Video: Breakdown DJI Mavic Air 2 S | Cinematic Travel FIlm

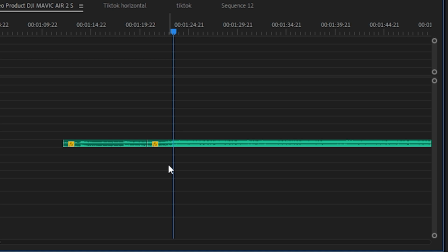300s
Ketika teman-teman udah cari, udah cut, udah misahin antara ref dengan awal dari backsound-nya, gimana sih cara nyatuin biar bagus lah, maksudnya biar nggak jomplang gitu, dengan pakai Apply Default Transition.
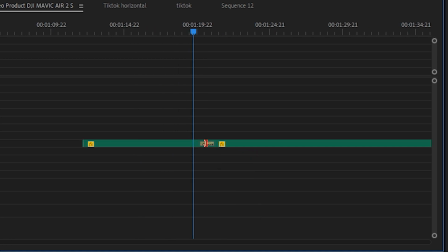316s
Ini otomatis langsung, jadi yang otomatis teman-teman langsung nyambung lah, bisa dikatakan gitu. Nah, dari backsound awal dengan backsound ref-nya itu langsung nyambung dengan itu tadi. Dengan klik kanan pada Apply Default Transition, jadi biar langsung nyambung.
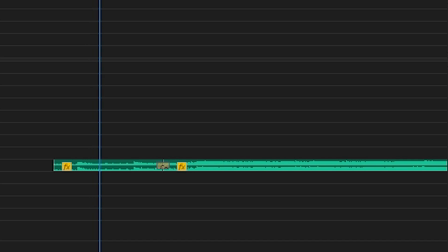335s
Jadi seperti itu. Kita lihat dulu ya, oke. Tuh, langsung nyambung, nggak langsung jomplang. Kalau misalnya tidak pakai, gimana kak? Ya langsung jomplang.
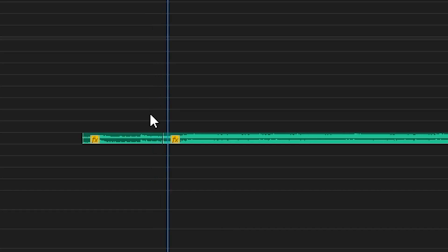348s
Tuh, langsung kayak nggak ada transisi dari audionya. Jadi seperti itu untuk cara biar ngasih transisi pada audionya. Ketika backsoundnya udah dapet, backsoundnya udah dapet di artist.io atau Epidemic, setelah itu aku langsung ngumpulin berbagai macam footage yang menurutku epic. Soalnya ini kan aku ngedit 1 menit, jadi otomatis footage-footage yang epic yang gua ambil.
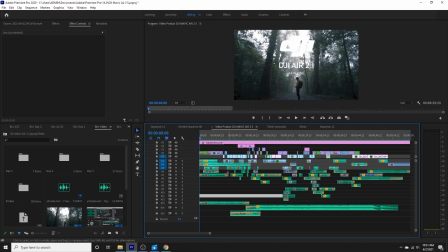373s
Jadi seperti itu. Yang utamanya adalah footage drone. Ini footage drone langsung masuk ke air terjun. Nah, gimana sih cara buat sebuah transisi kabut dengan air terjun?
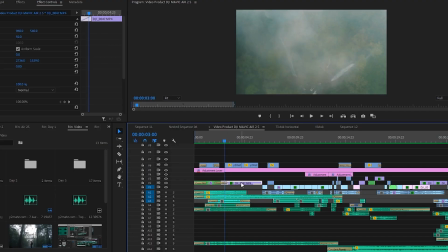386s
Nah, ini kan kebetulan air terjunnya ada kabutnya ya. Dan juga footage yang pertama itu juga ada kabutnya. Jadi otomatis tinggal kita buat sebuah transisi yang namanya cross dissolve.
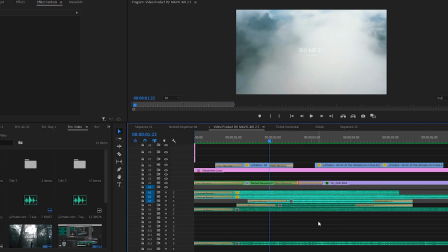397s
Jadi kita tinggal apply default transition. Jadi tinggal itu aja. Ya tinggal klik kanan apply aja gitu. Nggak harus teman-teman buka efek yang namanya cross dissolve. Ngetik gini cross dissolve, nggak usah, langsung klik kanan gitu aja. Itu adalah trik simple yang menurut gua worth it banget lah buat temen-temen kalau misalnya ngejar waktu.
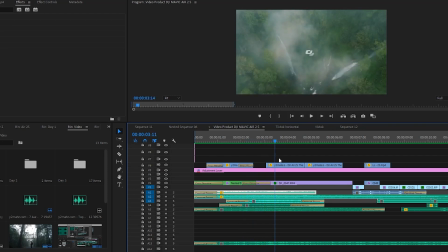415s
Nah, dari transisi ini ke sini tuh, dengan pakai cross dissolve aja sih teman-teman.
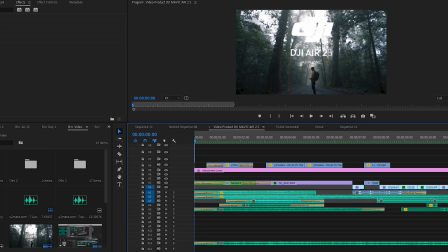421s
Ini yang awal ini aku thumbnail ini pakai dari fotonya, dari drone-nya itu aku ambil dengan pakai ini export frame.
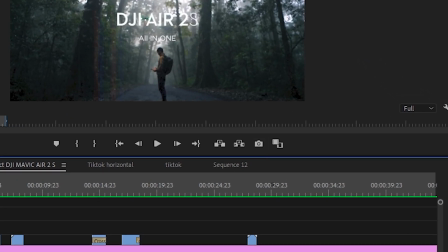429s
Jadi export frame itu aku butuh satu frame aja buat thumbnail. Kali itu penting banget di dalam sebuah video biar penonton itu tertarik dengan video apa yang penonton itu mau lihat gitu.
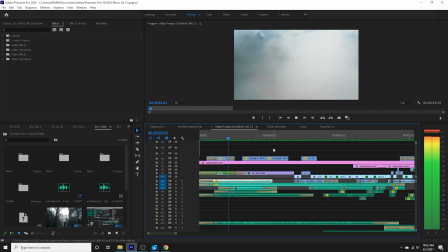440s
Nah, oke, langsung aja, ini ada DJR2S, ada tipografinya dan juga ada animasi tipografinya.
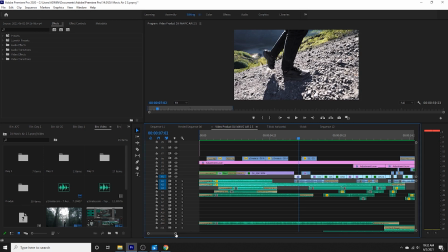448s
Oke, jadi yang pertama itu aku masukin footage di Gunung Kelud. Ini tepatnya pada pagi hari sekitar pukul jam 6 lebih setengah tujuan lah. Oke, jadi yang pertama aku shot ini dengan menggunakan extreme close up kakinya dulu.
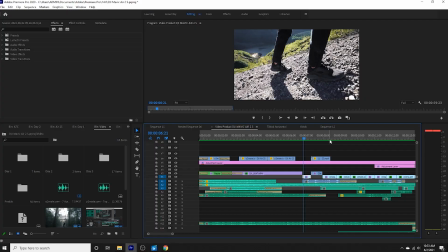462s
Kenapa aku ambil kaki dulu? Karena pengen lebih ke perspektif yang berbeda. Maksudnya biar penonton itu nggak bosan ketika ngelihat video ini gitu loh. Ketika kaki udah, kakinya udah, terus baru aku wide shot.
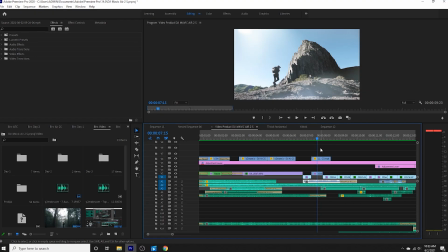475s
Sebenarnya tergantung teman-teman ya, tergantung editornya juga sih. Bisa wide shot nya dulu ditampilin atau dari extreme close up-nya dulu, tergantung editornya juga gitu. Dan juga ini pakai komposisi rule of third, bisa dikatakan bahwasanya komposisi rule of third ini sering banget dari teman-teman itu gunain ya.
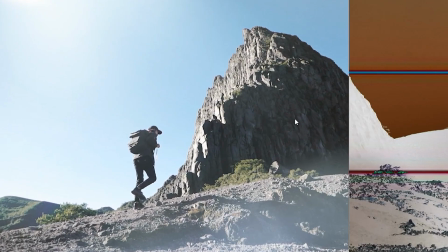491s
Dari sini kita tarik aja dari garis ini ke sini.
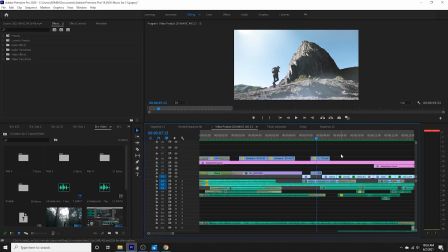495s
Ini bisa pakai rule of third karena bisa memberikan sebuah perspektif yang buat penonton itu wow gitu.
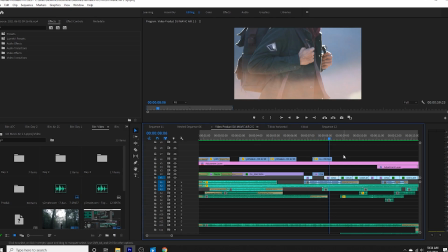503s
Jadi seperti itu. Nah, ini aku ambil lagi juga ke extreme close up-nya lagi.
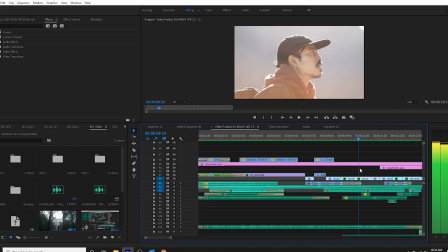509s
Selanjutnya itu noleh. Nah, ini pakai extreme close up. Apa aku ambil berbagai macam shot ini? Kok orang lihat, orang awam ngelihat tuh kayak apa sih ini? Ya Allah, bingung banget ini kok cepet banget gitu.
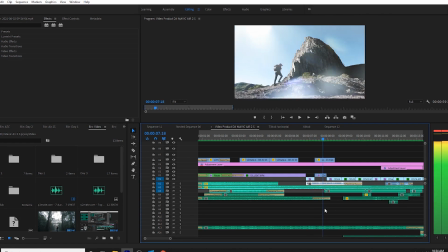522s
Enggak, ini cuma memberikan sebuah perspektif yang berbeda buat penonton biar mereka itu enggak bosan gitu ngelihat video ini gitu. Oh iya, gua belum jelasin mengenai tentang alat yang aku pakai. Dengan pakai kamera A7C dengan menggunakan lensa 24mm Sigma f1.4 Sigma Art dengan harga berapa ya? 12 juta kayaknya. Ya, seperti itu. Tuh gede banget sumpah beneran lensanya. Terus yang kedua itu adalah lensa Zeiss Batis berapa ya? 18mm kayaknya. 18mm f2.8 mereknya Zeiss, itu manual focus.
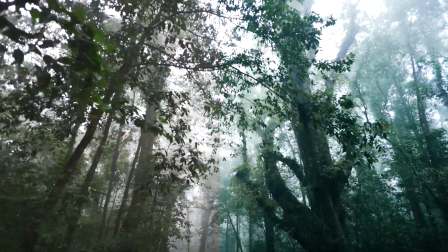557s
Bisa dikatakan itu buat lensa wide banget dan menurut gua lensa itu bagus banget ternyata.
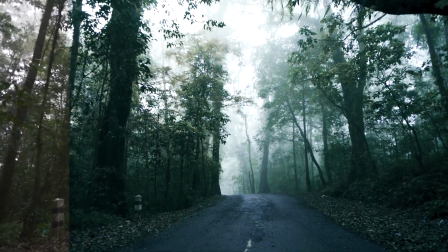563s
12 juta itu kayak image quality atau warna dari yang dihasilkan dari lensanya itu bagus banget coba. Terus yang ketiga itu pakai lensa apa ya yang ketiga itu? Oh iya, pakai lensa dari Sony 85mm Sony yang f1.8.
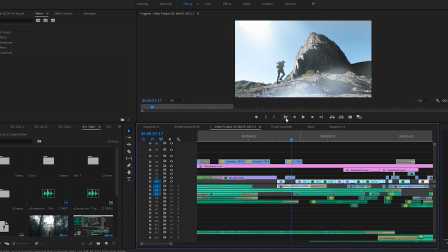578s
Oke, lanjut aja ya. Dan ini pakai lensa Zeiss tadi, lensa 85mm.
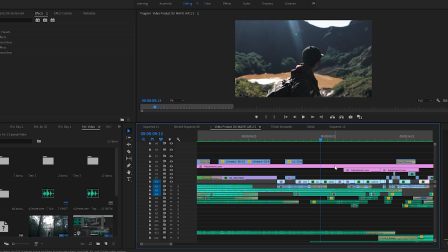585s
Lanjut, ini pakai lensa Sigma 24, ini pakai 85.
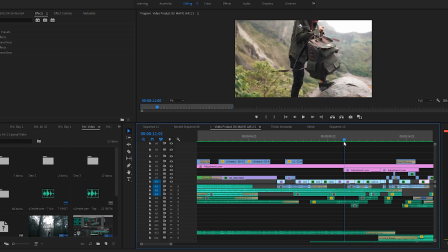590s
Ini aku ambil 2 shot ya, 2 shot, bukan aku zoom beneran. Bisa dilihat di dari efek kontrolnya, gak aku zoom sama sekali skillnya. Bisa dikatakan bahasanya ini pure banget, beneran pure banget dari shotnya. Jadi ini pakai shotnya Sigma sih. Dari ini, tep, tep. Nah, ini aku pindah. Kenapa aku pakai 2 shot ini? Bisa dikatakan aku pengen memberikan sebuah penonton itu perspektif yang berbeda biar penonton itu nggak bosen aja ngelihat video itu.
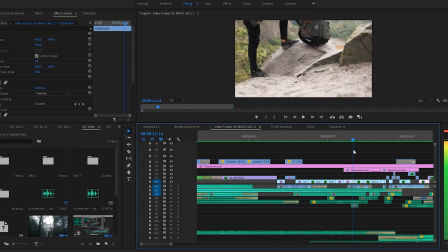617s
Jadi seperti itu. Nah, ini pakai tas, tep. Nah, ini aku langsung ke pakai B-roll.
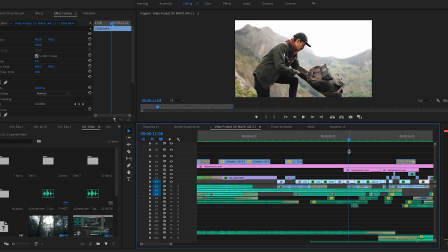622s
Jadi bisa dikatakan bahwasanya orang yang pakai B-roll tuh ngambilnya tuh langsung put gitu. Jadi ketika udah dapat scene-nya langsung dilempar. Itu buat apa tujuannya? Buat memberikan sebuah seamless transition.
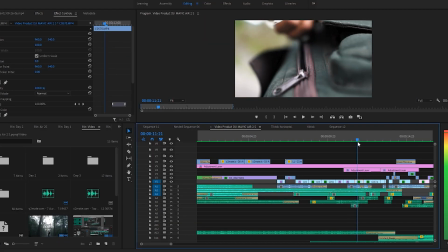634s
Jadi seperti itu. Langsung ke bawah, tep. Ini langsung ambil. Ini pakai Sigma 24mm.
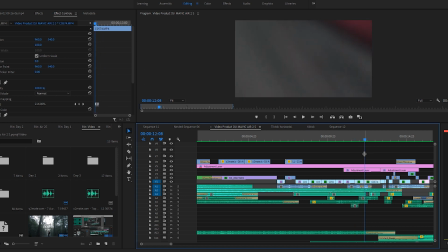642s
Langsung pindah ke jaket. Yang pertama yang aku lakukan adalah shot jaketnya dulu. Jaketnya dulu bisa dibilang ini buat transisinya. Nah, itu langsung buka tasnya, tep. ini langsung ambil drone-nya biar cepet aja karena ini memakan durasi yang banyak.
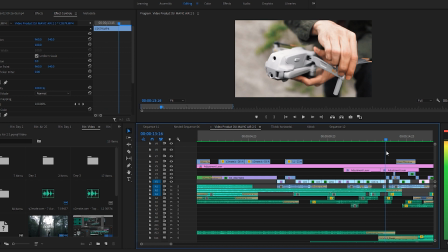658s
Yang pertama adalah ambil dengan ini, tep. Nah, dari bagian backsound ini aku cut-cut kenapa? Agar ketika pada saat ref-nya, ini kan mau ref nih ya. Ini backsound-nya mau nge-ref ini.
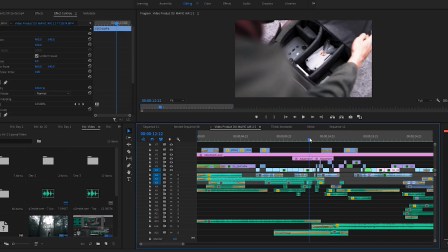672s
Maksudnya langsung ke konflik. Nah, biar ada sebuah kayak tiba-tiba harus langsung ke ref-nya gitu. Jadi ada sebuah scene atau sebuah video, sebuah cut video, cut away namanya. Transisinya namanya cut away. Jadi cut away itu transisi yang mendukung ketika mau sebuah shot adegan konfliknya. Bantu untuk membantu penonton itu biar siap-siap gitu. Langsung ngelihat dari ref-nya, biar langsung ngelihat dari konflik seperti itu.
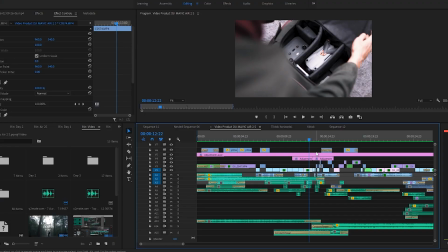701s
Itu aku buat sebuah cut away. Dari cut away ini udah dikatakan bahwasanya shot-nya itu harus banyak banget. Nggak boleh shot-nya itu sama, tapi harus beda dengan berbagai angle, dengan berbagai background.
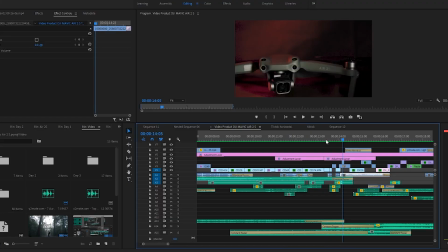713s
Tuh, dilihat,
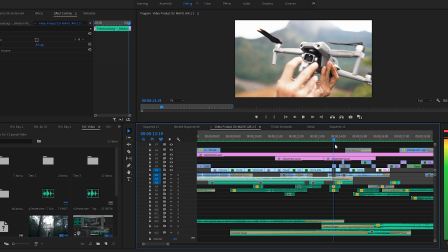717s
buka, langsung buka apa namanya sensornya, terus ini muterin itu remote-nya,
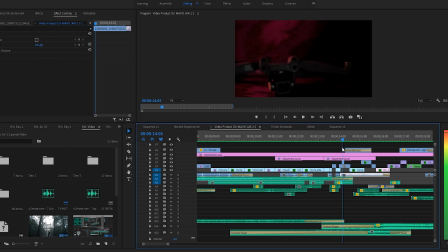726s
terus langsung narik ini, jadi itu pakai cutaway ya, jadi harus cepet.
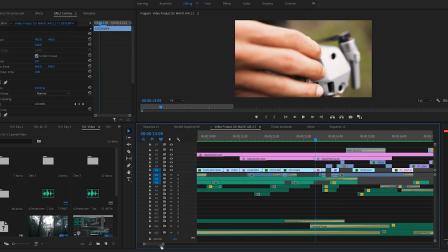733s
Nah, seperti itu. Jadi itu bisa dikatakan bahwasanya agak susah-susah dikit lah buat teman-teman.
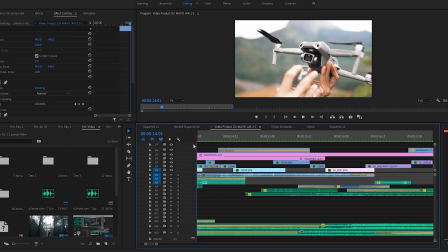741s
Nah, itu aku tambahin juga namanya apa? Ini lens flare.
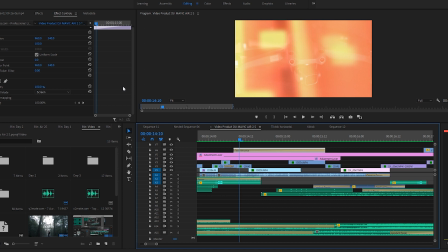746s
Buat apa? Karena biar penontonnya ketika ngelihat dari scene gelap, dari scene ini, scene terang ke gelap itu biar enggak canggung.
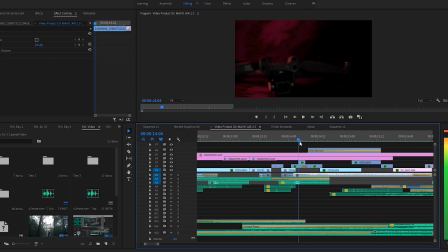756s
Maksudnya biar enggak jomplang gitu aja gitu. Jadi seperti itu. Nah, itu aku ada tambahan mengenai tentang speed ramp.
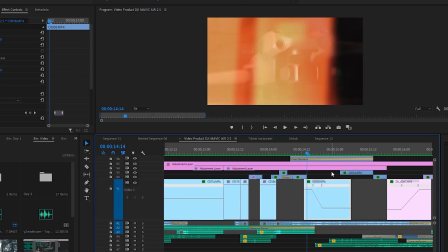765s
Jadi itu aku tambahin speed ramp di sini. Nah, ini aku buka ya. Jadi speed ramp dari sini. Speed ramp-nya sekitar berapa ya? 1420-an lah, sekitar. Ya, 1000 lah, 1000. Langsung tap. Ini aku speed ramp dari awal, langsung slow-mo.
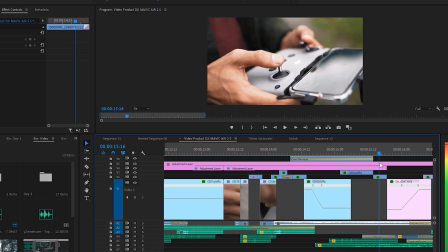782s
Oke. Langsung muter. Langsung aku kembali ke footage terang tadi. Dengan cara zoom, ini aku scale biar memberikan sebuah kayak perspektif yang berbeda lagi, biar penontonnya tuh biar wow gitu.